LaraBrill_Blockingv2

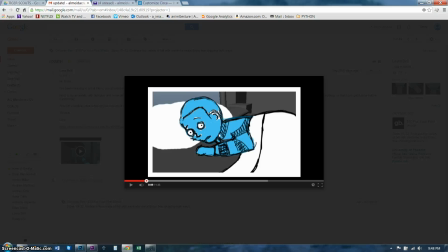[8:09]
So the first pose I want to see this kid is afraid and he has to go pee. So we need to find a pose that kind of fits that. And I would think maybe he'd be on his back, potentially laying straight, maybe biting his lip.
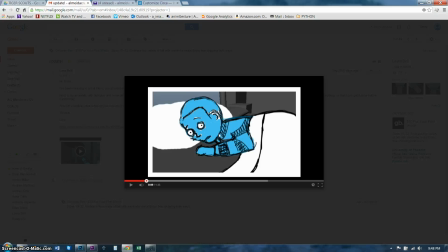[8:25]
I don't know, something that you would do when you've been holding it for a while and you got to go. So think about that, and let's try and get this kind of reposed.
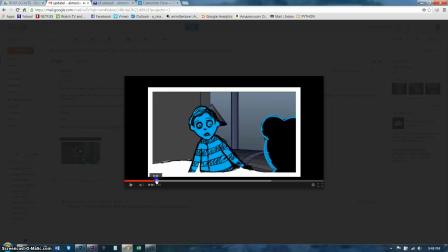[8:40] No, don't be afraid.
So this pose,
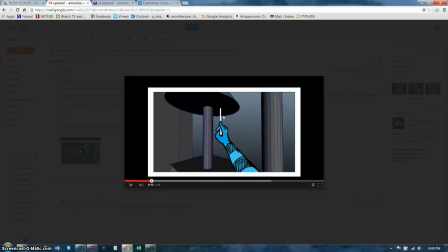[8:48]
this actual shot is kind of unnecessary. I mean, it's fine that you have it, but it's kind of unnecessary. It does add a dimension of light, and maybe that might be kind of cool when he starts to enter the hallway. But think about whether you need this shot or not. Okay.
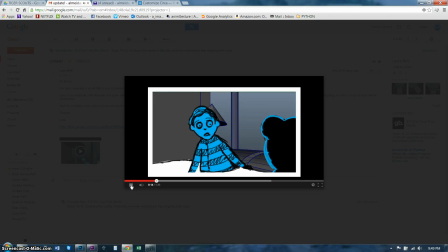[9:08] No, don't be afraid. Everything will be all right.
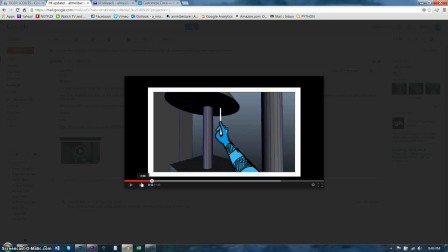[9:17] Let's go.
Okay. I like this. I kind of like what you're doing.
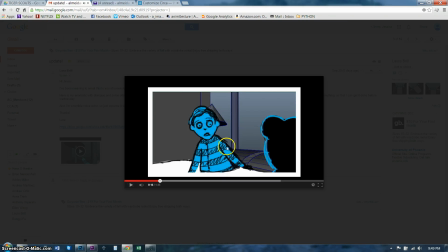[9:23] Everything will be all right.
I don't think that later on, when he gets mad at the teddy bear, that it kind of fits how he's supposed to be acting. I mean, I think we need to come up with something else for that later on, or change it here.
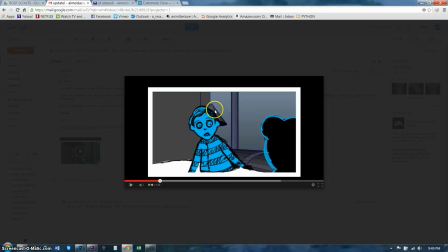[9:43]
But I kind of like what you have here, so I'd say go along with this. But when we get, we'll talk about that more when we get to it.
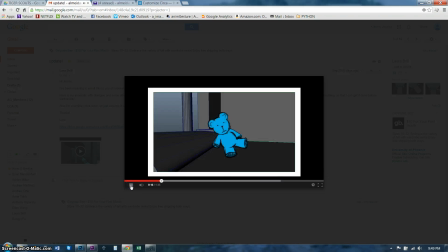[9:49]
So this is actually fine. I'm glad you have the dialogue in there. This is a nice amount of time to stay on the teddy bear.
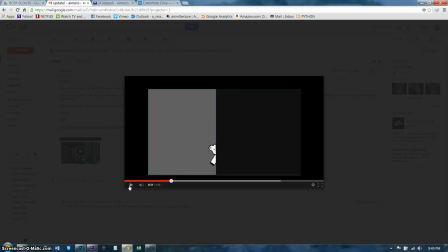[9:57]
The let's go is great. I'll probably definitely want to see some kind of direction so that we see which way, you know, he's getting down from the bed. I do see that you cut out the
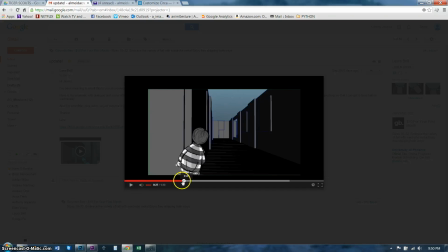[10:14]
walking towards the door, and instead you have the teddy bear kind of peeking around the door first, which is kind of nice. So that's so this is all nice,
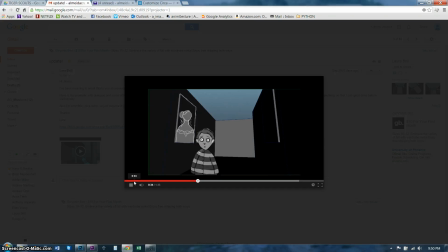[10:30]
very nice.
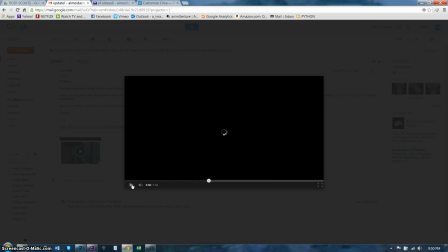[10:38]
Uh-oh.
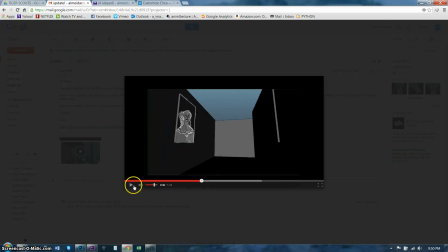[10:41]
I wonder what just happened there.
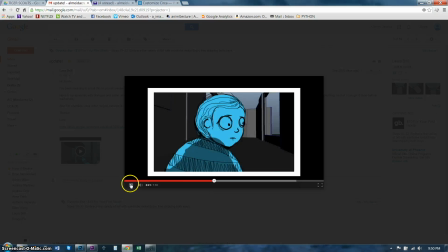[10:47]
This doesn't look like it's the exact same one that I was watching a minute ago. So, or, last week.
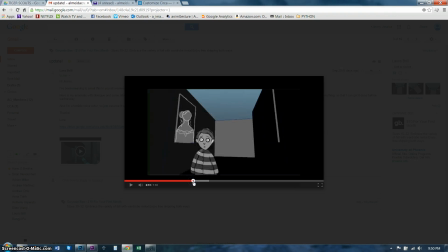[10:55]
Looks like you made some updates since then, which is nice. Nice to see. Um, so here you have him leaving frame. And then we have this come to life.
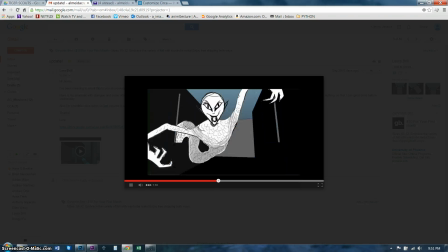[11:16]
Okay.
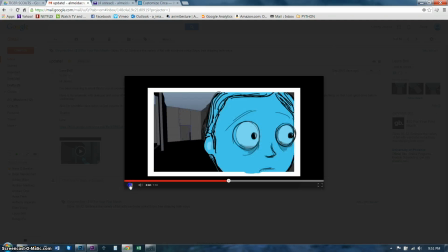[11:21]
I guess that's nice. This feels a little open, so I like the closeness that you have here, but I think we need to kind of close the gap on this. I think we need to bring the camera around this way on this side of him a little bit more.
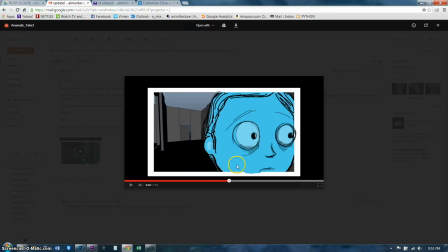[11:36]
Still keep it this way on this side of the line of action, but you need to kind of close this gap off a little bit more. And that might be even getting a little bit closer to him, so that you're kind of covering off a little bit of the top of the head.
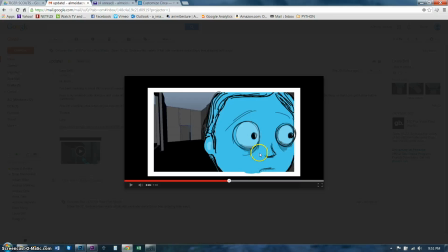[11:51]
Because I like the fact that the mouth is in there. Even if you cut off the mouth, I think you'll still get the same expression if we just have the eyebrows, the eyes, and the nose. And I think that's perfect because we get a little bit of the sag under the eye that really shows that he's really freaked out about it. But I think the idea is to not see, maybe just see a little bit of where he's going.
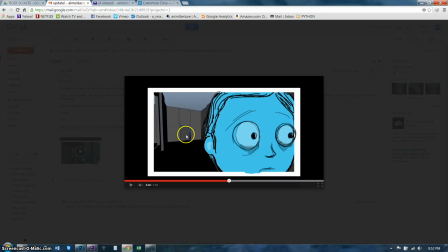[12:11]
Okay, because I would say that this is going to be out of focus anyways.